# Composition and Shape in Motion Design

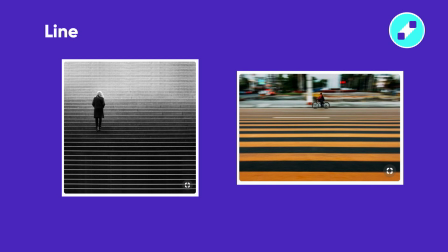[8:17]
To avoid it, you can add some vertical lines, some trees, a bridge, and so on.
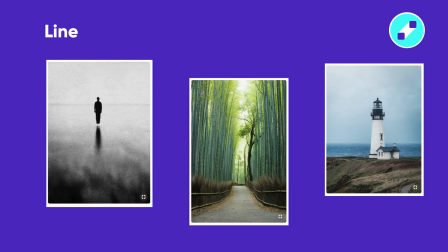[8:24]
Second, vertical lines. A separate vertical object like a tree and a tower seems simple and relentless. You notice it immediately and it visually dominates over any horizontal and other linear structures in the frame.
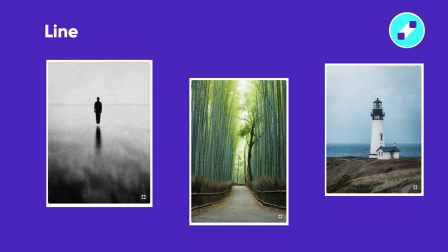[8:40]
A standing man attracts attention not only because of its psychological significance, but also because it is a vertical object. Clear vertical elements create the atmosphere of greatness, triumph, and calmness. If there are too many vertical objects in composition, then you need to balance it.
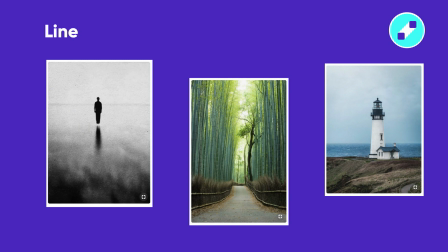[8:58]
Usually a good composition with vertical elements has also horizontal ones and they cross one another. If in such a composition you increase the proportions of the vertical object, it would dominate or become the main element of the frame.
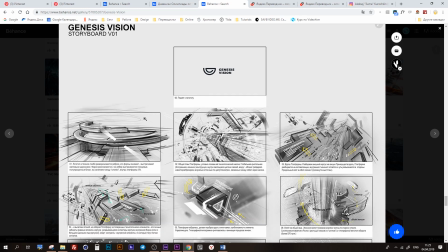[9:15]
Third, inclined lines. A composition built with diagonal lines is more filled with the
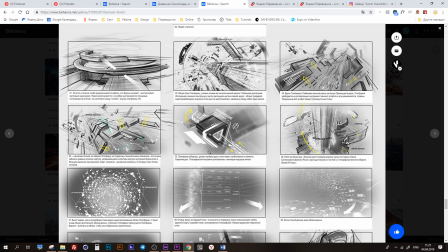[9:22]
life energy than the one made with vertical or horizontal elements.
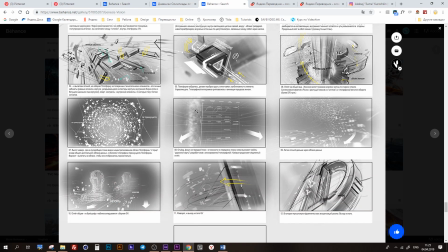[9:27]
The highest potential is in a diagonal line. We perceive a diagonal line as moving except if the angle is too little.
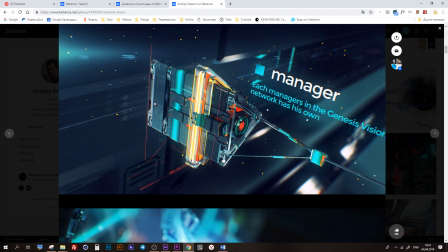[9:36]
Fourth, S-form lines.
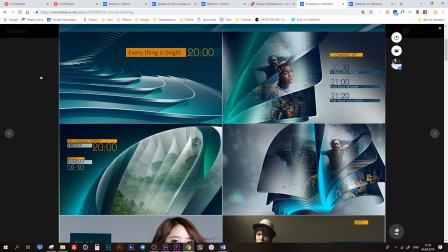[9:39]
An English artist, William Hogarth, was talking about 7 types of curved lines, and one of them he called the line of beauty.
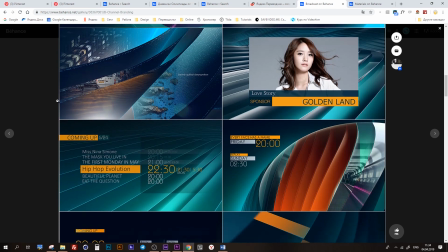[9:47]
It reminds a woman's shape and looks like S-form line.
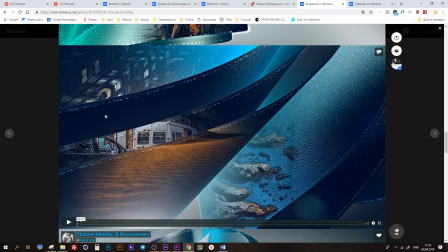[9:51]
It can be used to represent flames or waves, for example. And fifth, curves.
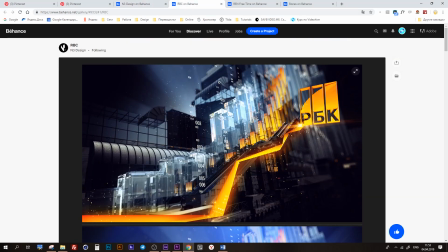[9:58]
Curves in composition are usually used to move the viewer's eyesight towards the main element of the frame.
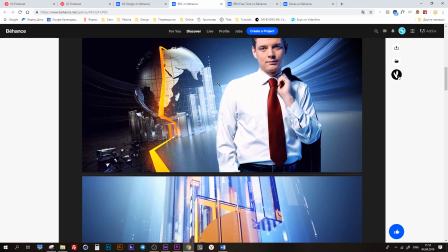[10:04]
A straight line makes the eyesight move from A to B in the shortest way possible.
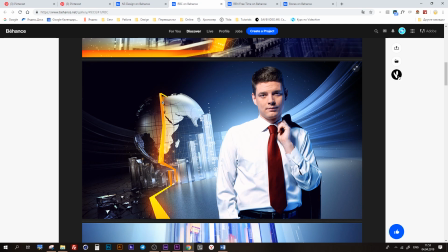[10:10]
Curve also links different elements in one complicated structure.
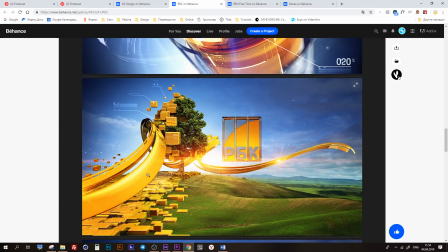[10:16]
The advantage of the curve is in smooth transitions that make eyesight moves easily.
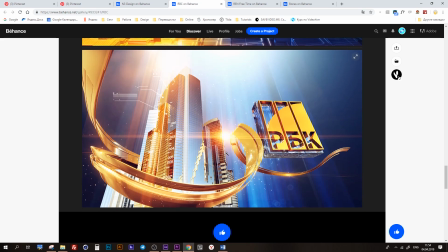[10:23]
Rocks, a road, a city skyline, and so on. These are examples of curved lines which put together elements of composition.
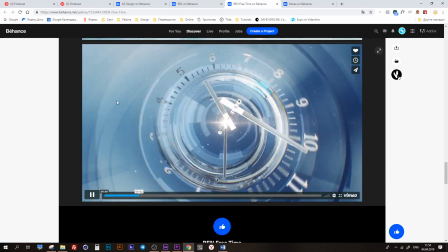[10:31]
If you repeat curves with particular space between them, then viewers' attention will be not only on the curves but on the space between them.
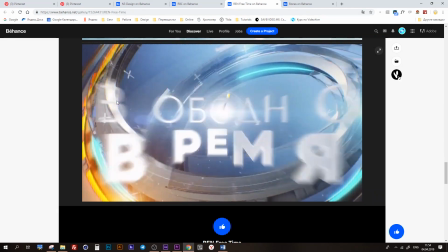[10:40]
You can increase the expressiveness of the composition with curves if you repeat same structural elements or use color contrast.
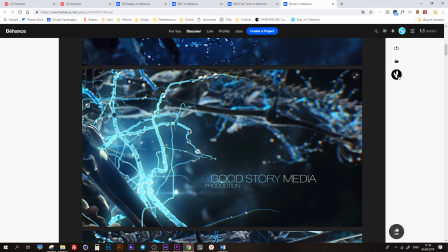[10:48]
That would create a rhythm. That's how you can use lines in your composition.
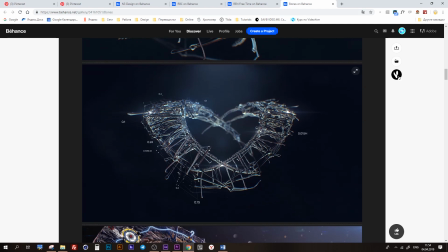[10:54]
Now let's talk about the third main shape in composition. It's a square.
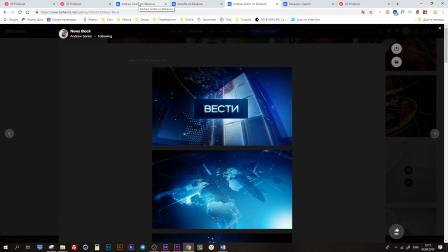[10:59]
It is a complete, solid form. Sometimes it can be heavy.
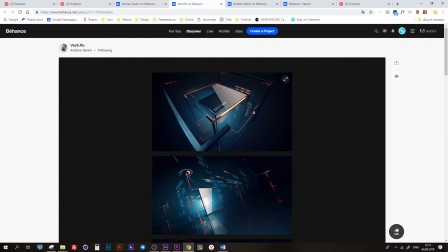[11:04]
This form is not about movement and even less about flying.
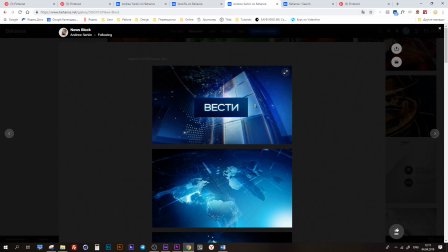[11:08]
Squares subjectively look like straight, industrial, organized, unnatural, grown up, and rigid.
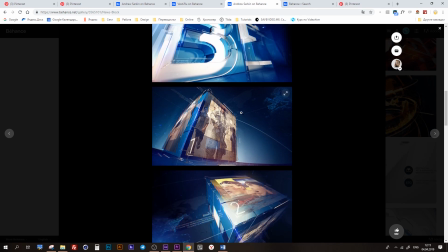[11:15]
There are some visual illusions with squares, and you should know them when you work with squares.
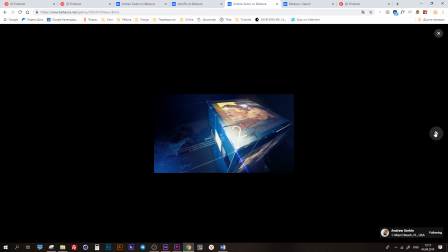[11:20]
For example, a geometrically accurate square seems lower than it really is.
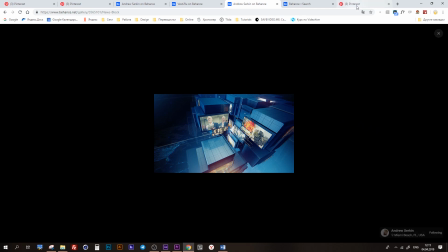[11:26]
So optical square should be a little higher.
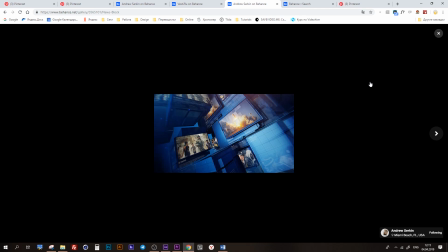[11:29]
It happens because our eye tends to increase everything horizontal and perceive the vertical less.
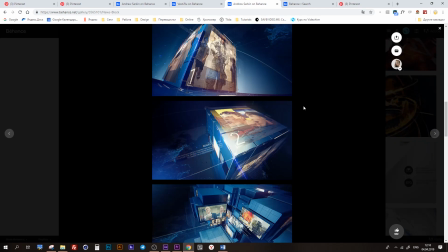[11:36]
Also, if you divide the shape horizontally into two parts, the bottom would seem smaller.
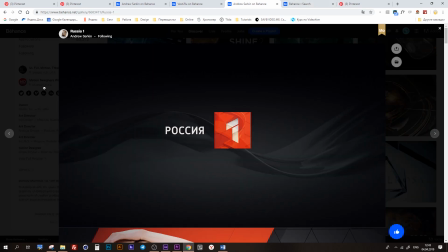[11:42]
Fourth is triangle. It is an active shape. It brings possibilities for movement.
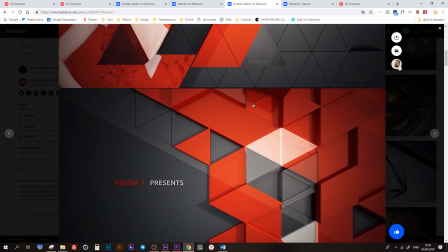[11:48]
Because of the diagonal lines, we usually describe triangle as aggressive, dynamic, angry, chaotic.
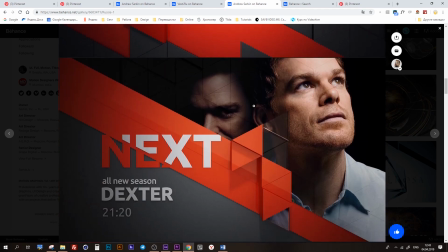[11:55]
Remember that these characteristics are subjective. Triangle with the top up is stable and top down is very unstable.
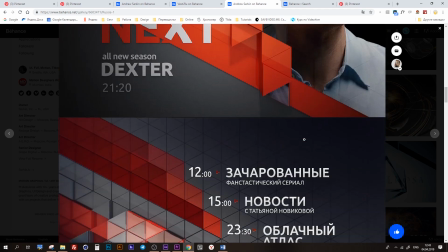[12:03]
There is an interaction of oppositions in this form, and we can use it to create some images.
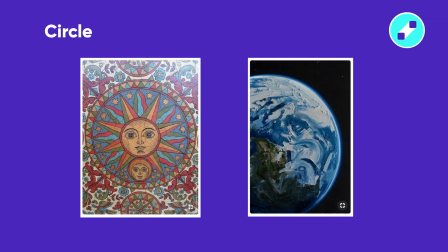[12:10]
5. Circle. The symbol of nature, earth, the world. That's why terms like good, life, happiness often associate with circle forms.
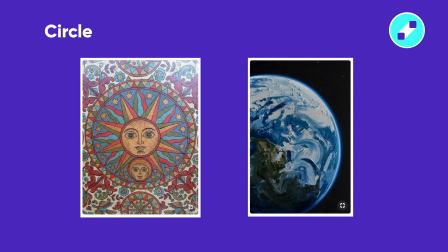[12:21]
Geometrically accurate circle seems horizontally stretched, same thing as with a square that I told before. The same circle can look different based on its position on the plane, light and flying at the top or heavy at the bottom.
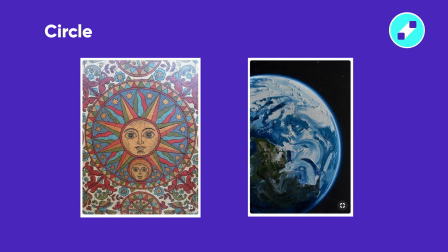[12:36]
It is more visible with a black background. Okay, that's it about main types of the shapes.
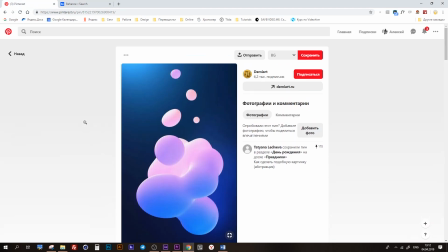[12:44]
But I want to say a few words about one more shape because it is popular in motion design and UI design now.
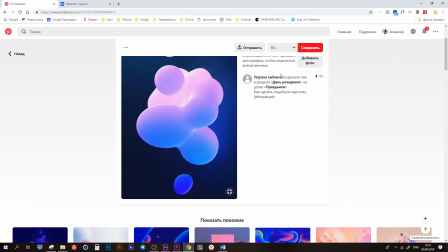[12:52]
I'm talking about amoeba shape that creates an effect of an abstract splash or liquid.
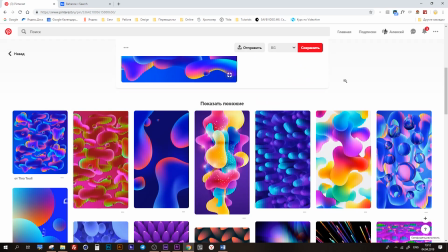[12:59]
Instead of precise transition, it creates the splashes of colors which move on the screen and transform into different shapes.
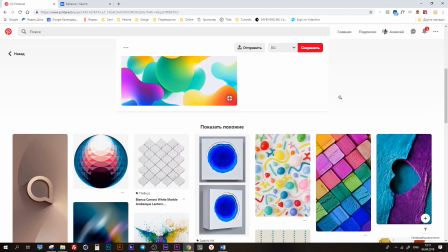[13:07]
When you work with abstractions, you should remember about their uncertainty and complexity.
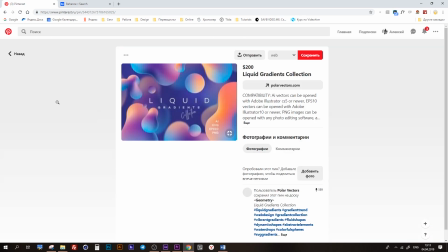[13:12]
People see them based on their personal associations. Also, the excess of information prevents the understanding of the message.
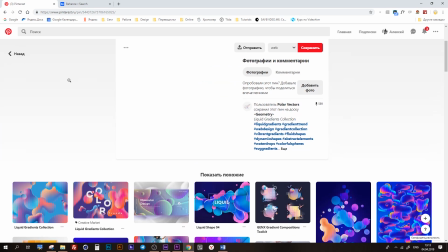[13:21]
That's why simplicity and accessibility are so valuable in design. It is obviously a new and interesting trend.
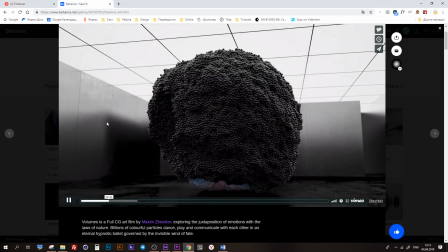[13:28]
Check some works of Maxim Zhestkov, for example, to see how he creates vivid design with seemingly empty, abstract forms.
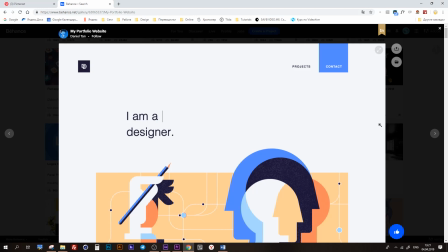[13:37]
Changing shapes. Every geometric figure isn't only used per se.
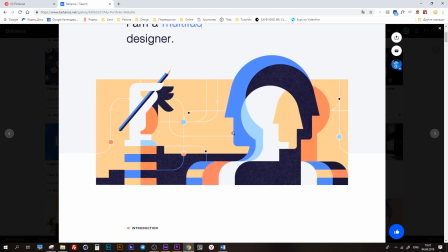[13:42]
You can use them to give a clear, specific shape to ordinary life objects and to make them more geometric.
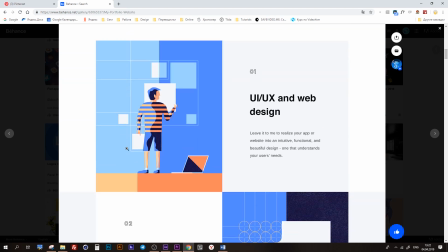[13:49]
To achieve this, there are such methods as stylization and transformation.
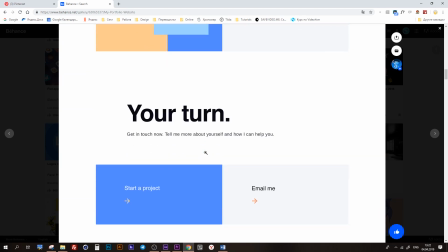[13:54]
Shape stylization is actually altering a realistic object to simplify it and to make it more comprehensible for viewer.
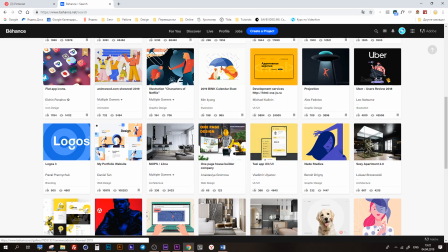[14:02]
Pretty much any flat animation cartoons are the most glaring example.
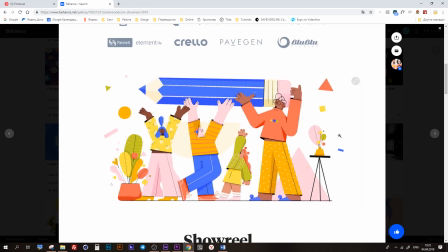[14:07]
People bury them every year and they're still very much alive. Drawing and trends change,
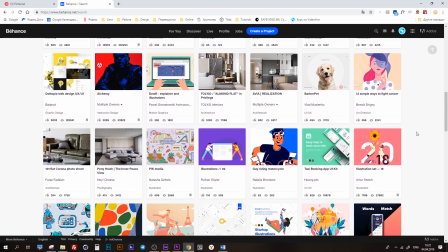[14:14]
but the shape animation itself has been an autonomous area in motion design for a very long time and only gets better over time.
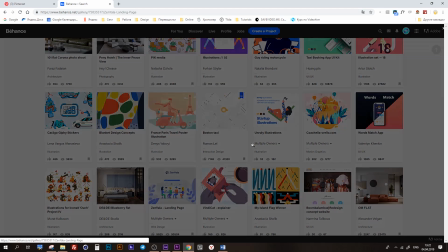[14:23]
Here, within the lesson dedicated to shape, we're only speaking about shape stylization,
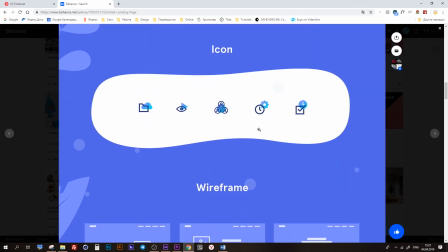[14:28]
whereas in fact, stylization itself is a really large, separate subject.
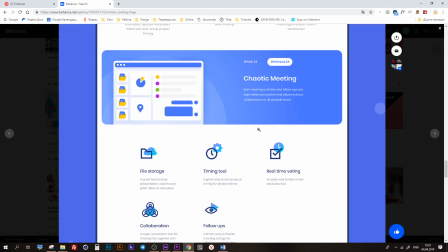[14:33]
It can be based on manner, painting genre, historical period, and so on. Well, for shape stylization,
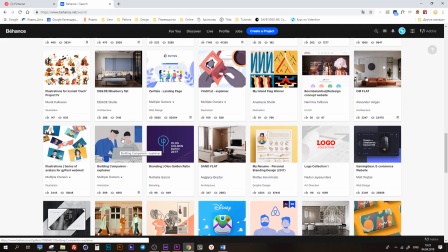[14:40]
you should identify the most specific features of the object and figure out what's the most important thing in the character or location,
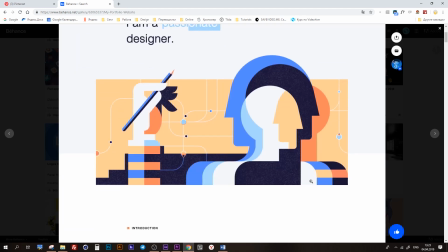[14:48]
and then put the needless details aside. Stylize based on your own existing principle and some injected feature.
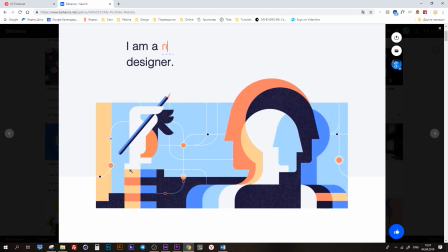[14:57]
and then use geometry, spots, speckles, and lines to indicate this new stylized object and to bring some life to it.
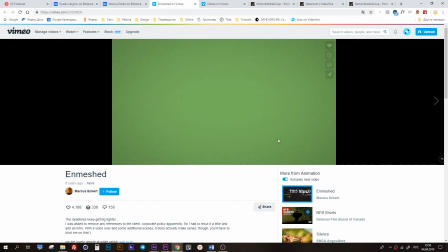[15:06]
Transformation is changing the object's shape towards some geometric figure or towards being simpler or more complex.
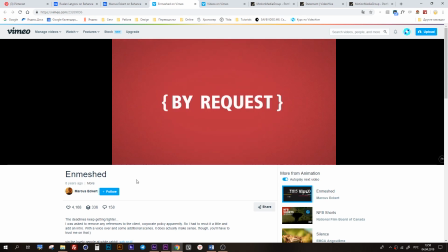[15:13]
Stylization and transformation are normally used at the same time. These methods complement one another and develop the key idea of the project.
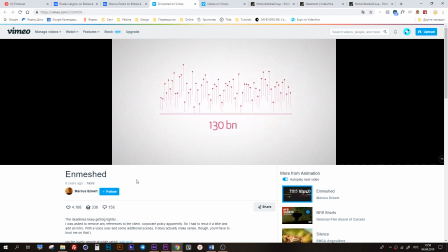[15:22]
They also form the basis of morphing, a method used in motion design to smoothly convert one element into another.
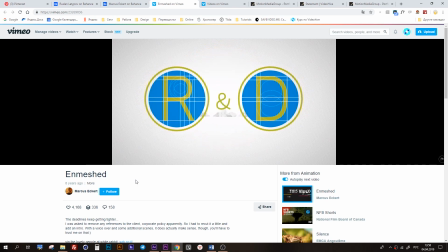[15:31]
This is a great way to combine different ideas or to make a smooth transition from one idea or scene to another.
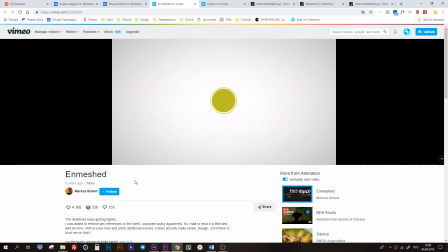[15:38]
Morphing allows to show more in less time. An interesting morphing creates a wow effect for the viewer.
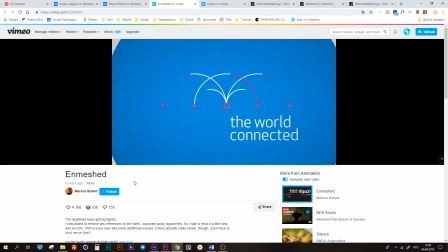[15:45]
Okay, this is all about the shape topic,
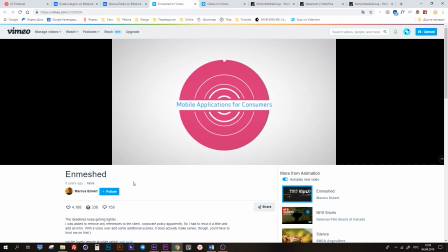[15:49]
and we'll dedicate the rest of this part of the lesson to another object's property in composition, the facture.
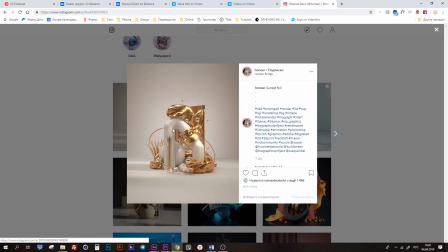[15:57]
Facture is the visual and tactile quality and treatment manner of the surface.
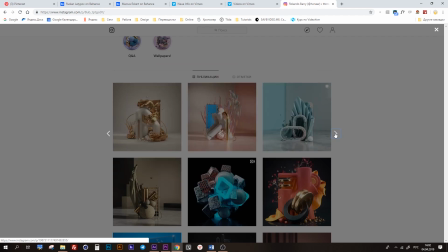[16:03]
This mainly means the feel we describe when looking or touching the object surface.
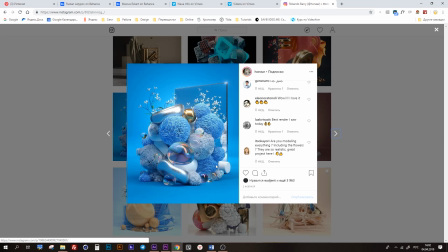[16:10]
Visual means how we see the surface, smooth, ribbed, or relief, whereas tactile means the sensation when we touch it.
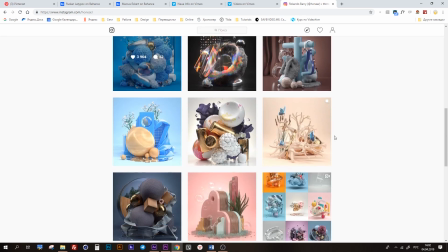[16:19]
For instance, rough, smooth, ribbed, or prickly.
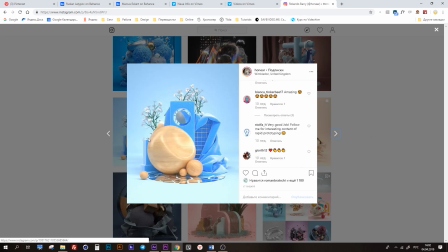[16:23]
To avoid confusion, let's see what's the difference between facture and texture.